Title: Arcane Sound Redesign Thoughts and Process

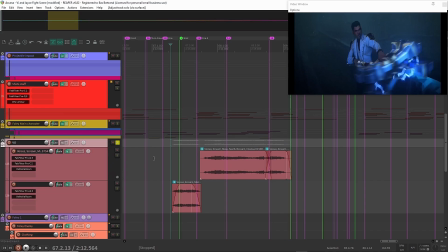28:50 At the moment, I know how to set up sidechaining, but I think back then I didn't know because this is one of my first projects in Reaper.
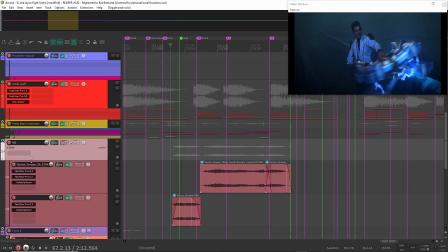28:57 So normally you can also do this with sidechaining on the shots.
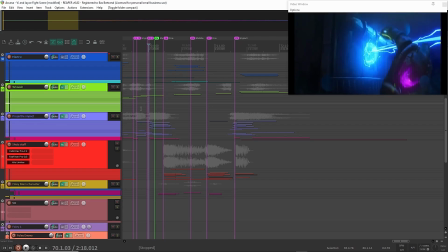29:01 Going on to the last part, and that's all the impacts of this video.
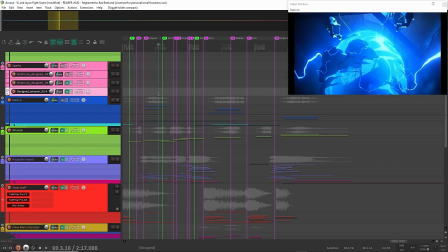29:09 Let me quickly play that for you. Oh, over here.
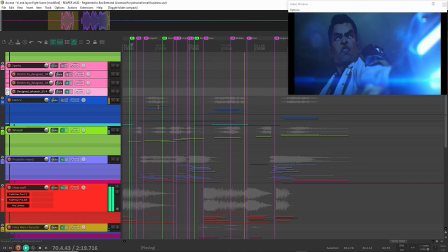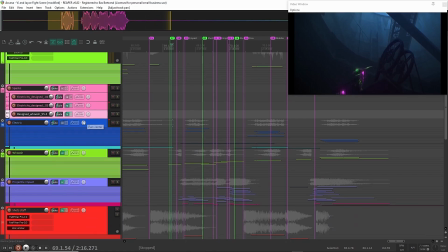29:23 So in here, the most important part is the electricity sound effects. The whooshes are super important here. The projectile, impact, and the shots of the staff itself.
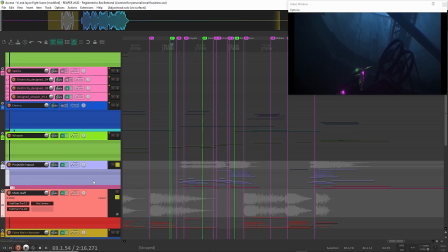29:37 If I isolate the projectile and the shots, you can hear how that sounds.
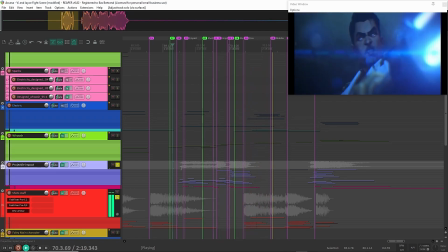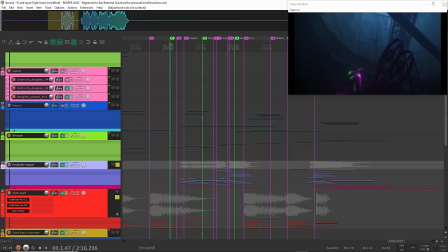29:49 Those impacts,
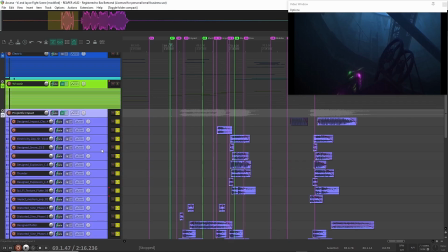29:54 they are also made with the same elements as what I used for
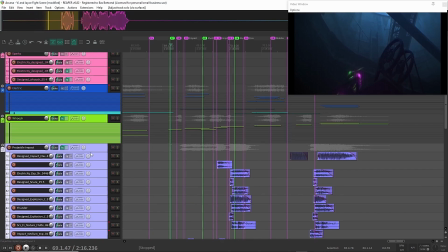30:03 the shots, and in that way they are kind of connected. So if I isolate them and let me zoom in on it a little bit, as you can see, there's a lot going on.
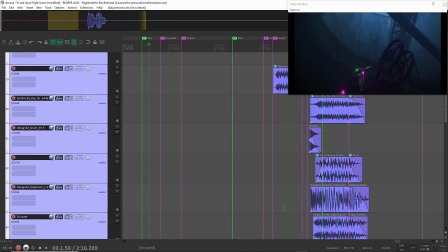30:16 Again, these are a lot of designed elements in Faceplant.
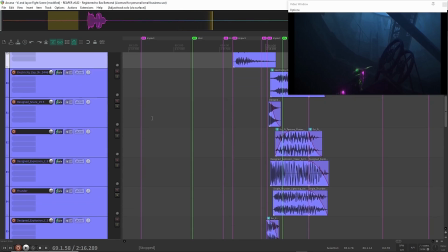30:25 I just have a big library of them, and I tend to go through it and just use whatever I can.
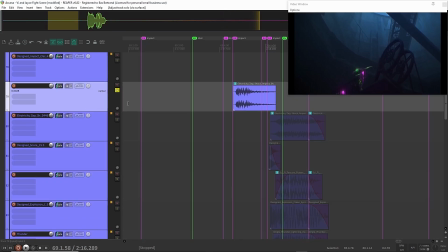30:30 So there's, for example, here, some electricity sparks.
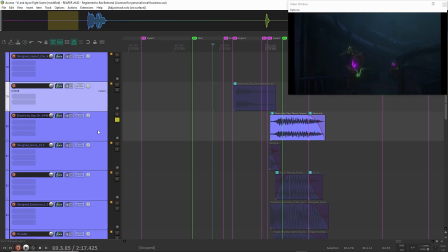30:37 This is from another library, but also here, some textures.
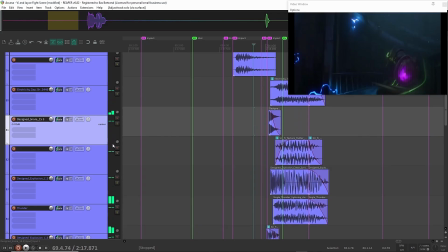30:45 There is a snare, which I designed in Faceplant. There is an explosion also made in Faceplant.
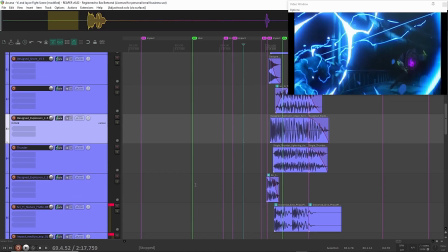30:54 And
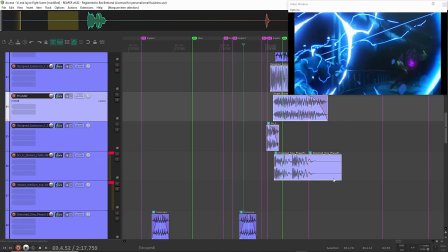30:58 some thunder. So this is all, and this as well, all made in synthesizers.
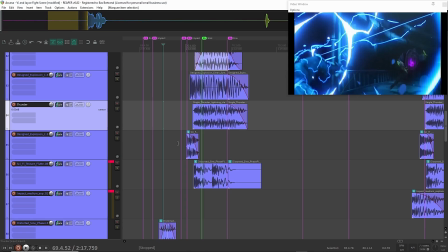31:06 But by layering it, you can get a little bit, it still will sound really designed in that sense, but that's not, that's okay in this case, I think.
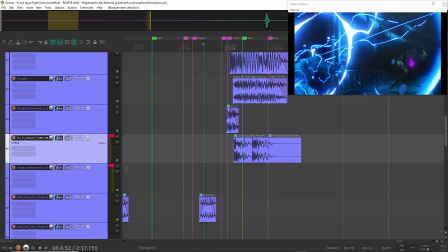31:15 So that's, if you combine that, it makes a really interesting combination.
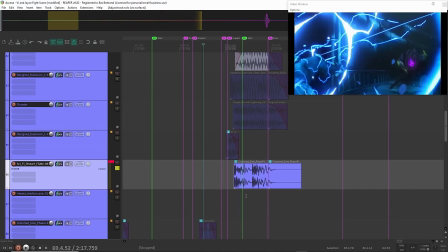31:21 And especially if you have these silences in between of these multiple impacts behind each other, you can get this kind of sound,
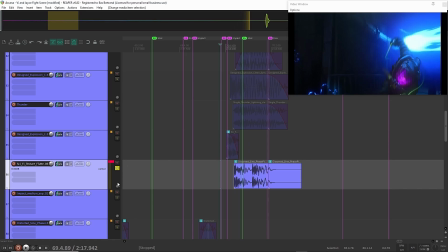31:28 which is, I think, super important for getting punch and impact.
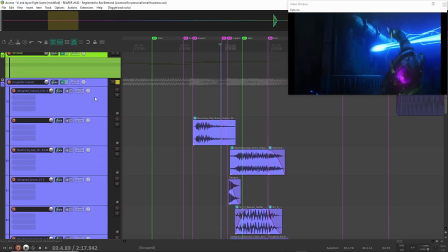31:35 Yeah. As you can see, there's almost no processing going on here, which is maybe a bit of a shame.
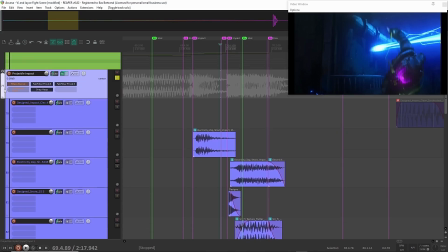31:42 I can mix this better. But this is all done on group level.
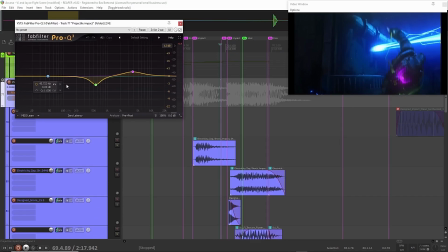31:47 So on group level, there is some EQing going on.
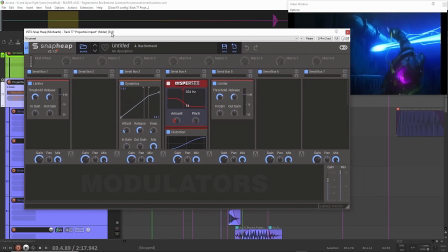31:51 There is some, in Snapheap, some limiter, some compression, an all-pass filter, some distortion, and a limiter.
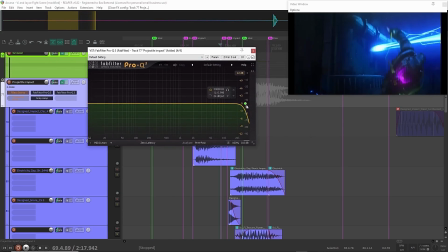32:04 And for EQing, I use this to automate the high pass a little bit.
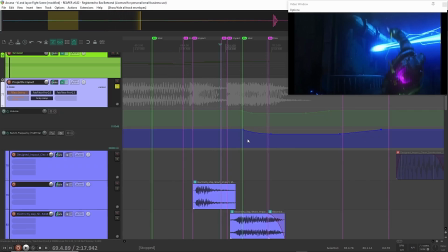32:10 So you see, yeah, exactly. Sometimes I just cut the high end away for a little bit.
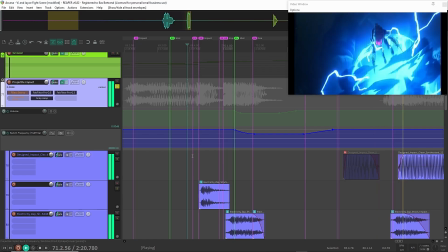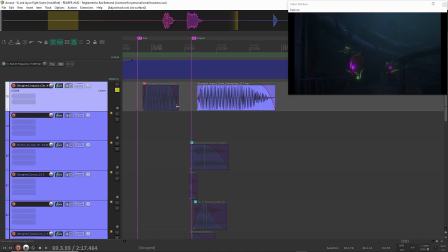32:24 Yeah, and all these super intense over-the-top sounds,
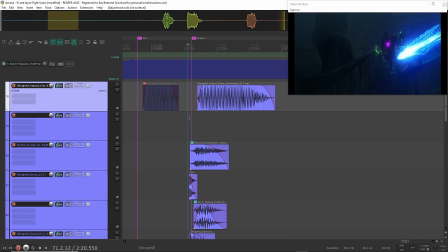32:28 those are made with the same technique, also in Faceplant, that I use in another video about explosions.
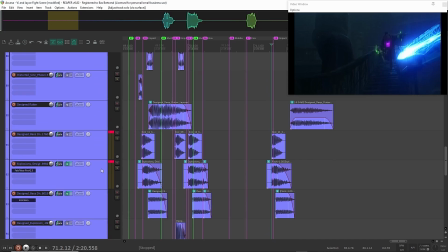32:36 So definitely check that out if you want to know how to make that. So in the end, this is just a lot of layering.
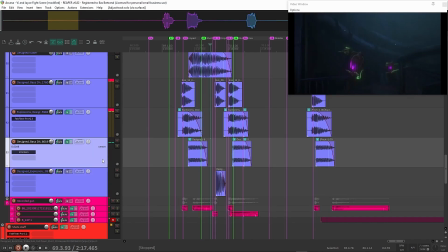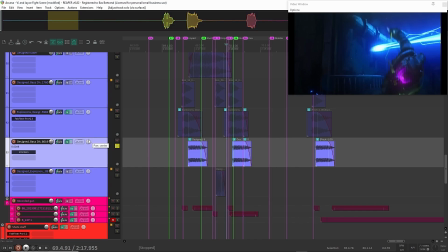32:50 Bass dives, also super interesting to add that in explosions to give just that really
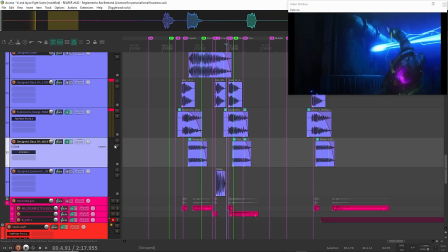32:56 that low sound in your impact.
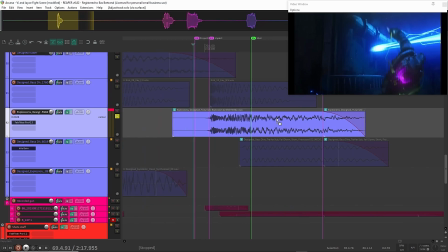33:03 This is just an explosion that I use from another library.
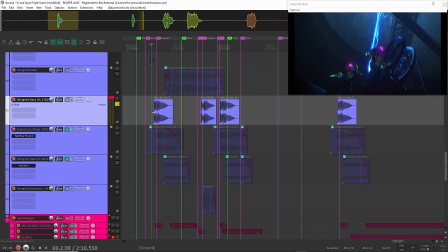33:08 It's nice. These are basses also created with synthesizers.
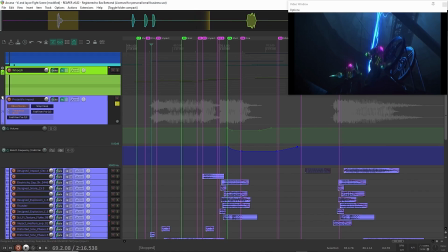33:16 So, but what's also almost as important as the impacts itself is the build up towards it,
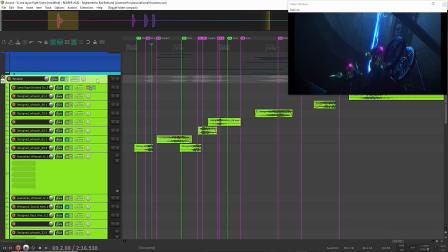33:24 and that you can do that really well, or you can take care of that by using swooshes and swishes and all that kind of stuff.
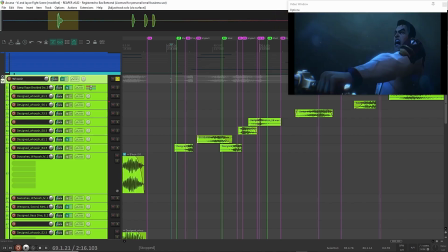33:31 So let's have a listen to that. So as you can see, whooshes here are used as a build up before an impact. For example, here.
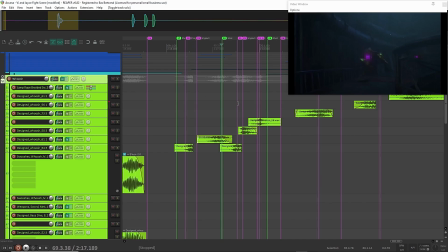And adding movement to the projectiles, but it's also used for bigger movements of the character, for example here.
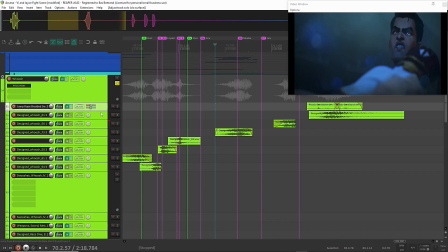34:02 Makes it super intense. I think the processing here is also really straightforward.
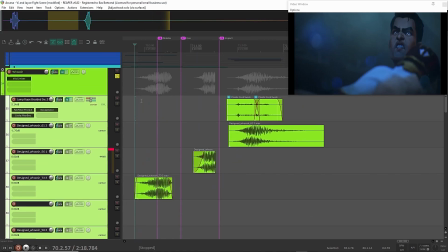34:10 Yeah, exactly. Just not, it's maybe on this one.
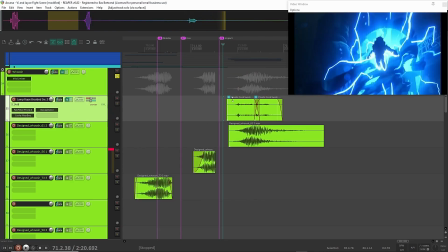34:15 Those are some chord whooshes, which is for the movement of the enemy that's flying away here.
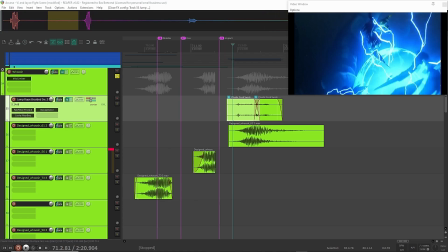34:24 That just has some, yeah, some basic EQing, or pretty intense EQing actually.
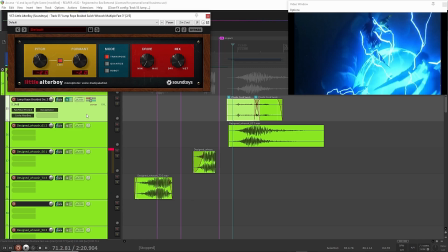34:32 Some pitch shifting, which doesn't have any automation in this case,
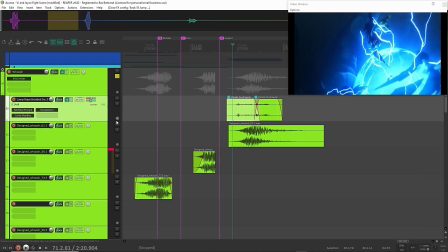34:38 and some saturation to make it punch through the mix.
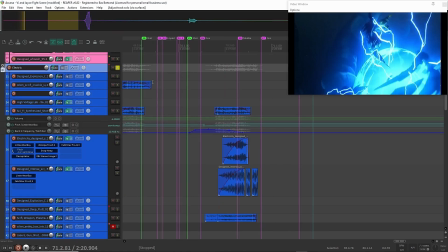34:46 Electricity, that's, yeah, also because it's an electricity weapon, it's super important.
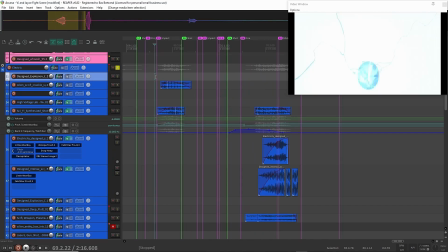34:56 Oh, sorry.
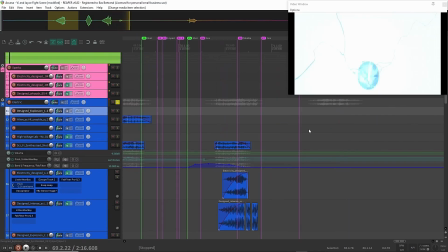35:01 But as you can see, it's mainly used for charging stuff.
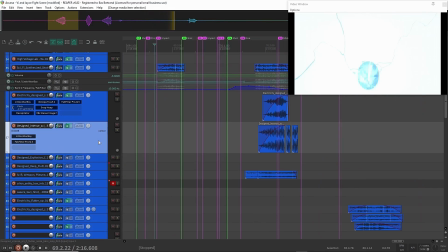35:06 And that's the same as I already explained before, just by doing a lot of automation.
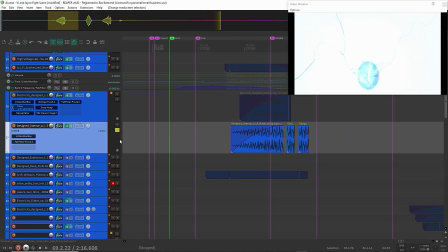35:11 But if you have a build-up, for example, over here, I really love to cut it up a little bit like this. And you have this charging sound and then a little stutter before the impact happens.
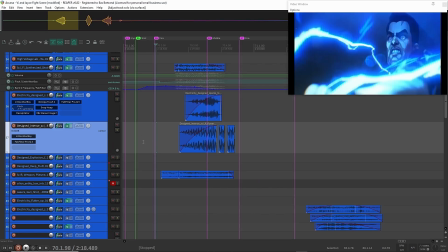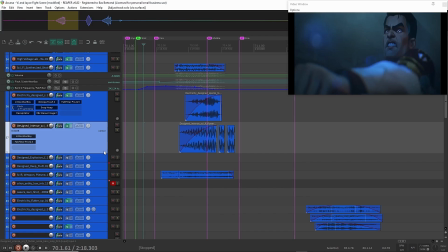35:29 I just like that a lot.
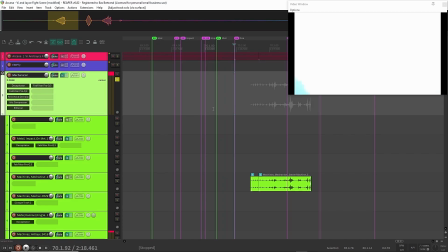35:33 Mechanical sound effects are mainly here as a form of recharging when he moves his staff.
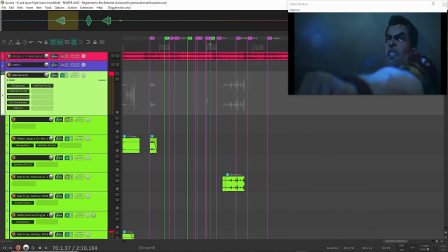35:41 And that's about it.
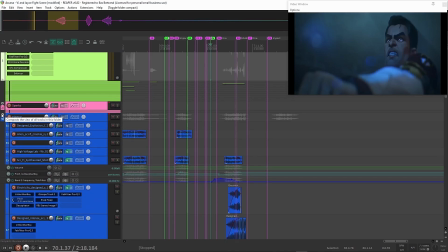35:44 I think there are also quite some Foley sounds going on here, but they just disappear in the whole mix if I isolate them.
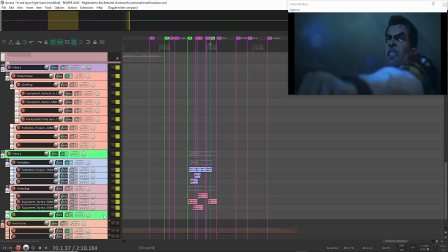35:57 Also some enemy sound effects, I think, and you just don't hear them because of all the explosions, but
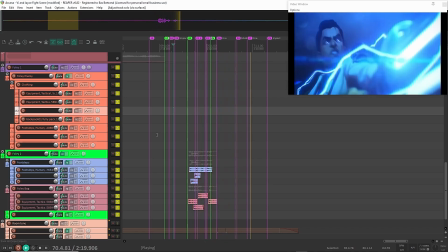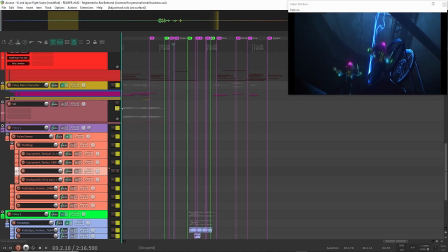36:11 yeah, I don't know.
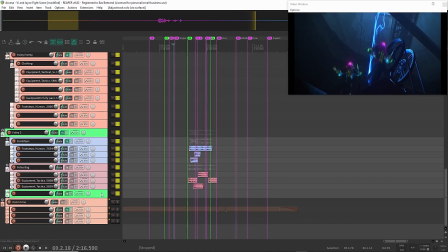36:13 That's maybe not even necessary, but I just like to add them for detail, mix them out later if possible.
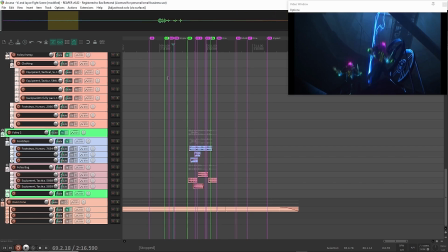36:20 In this case, if you pay attention to them, you can hear it.
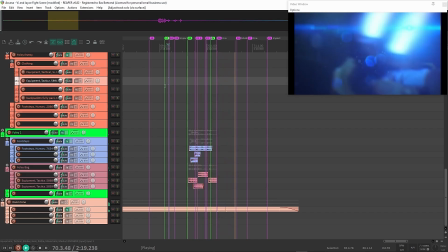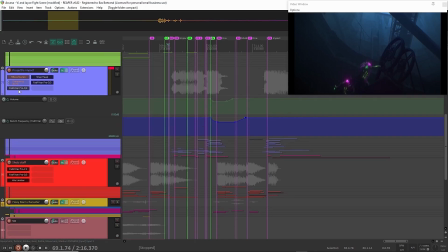36:30 There's this one really interesting sound, and I think it's in the electricity or the explosion folder.
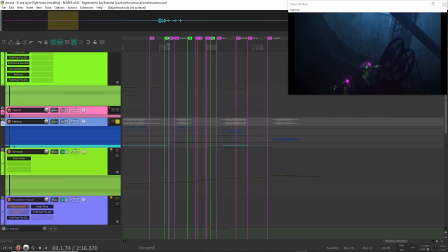36:38 And that's that charging sound.
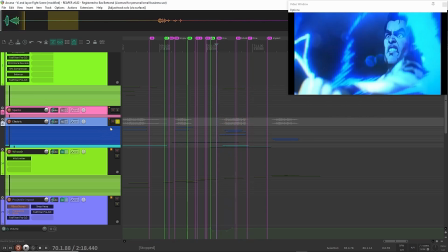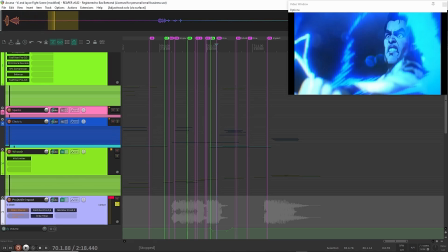36:47 Or it's in the impacts.
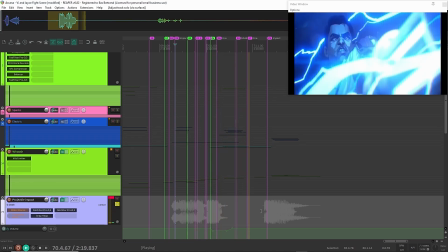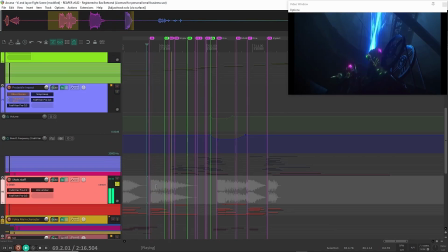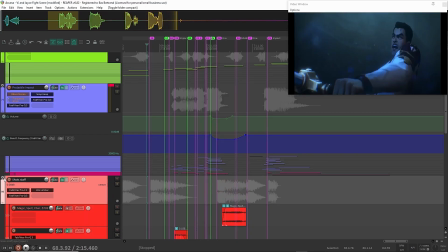37:01 Yeah, that's what I'm looking for. So the shots of the staff has this really cool
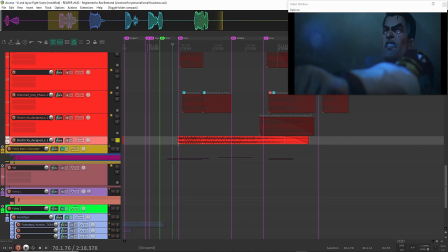37:09 sound of the electricity.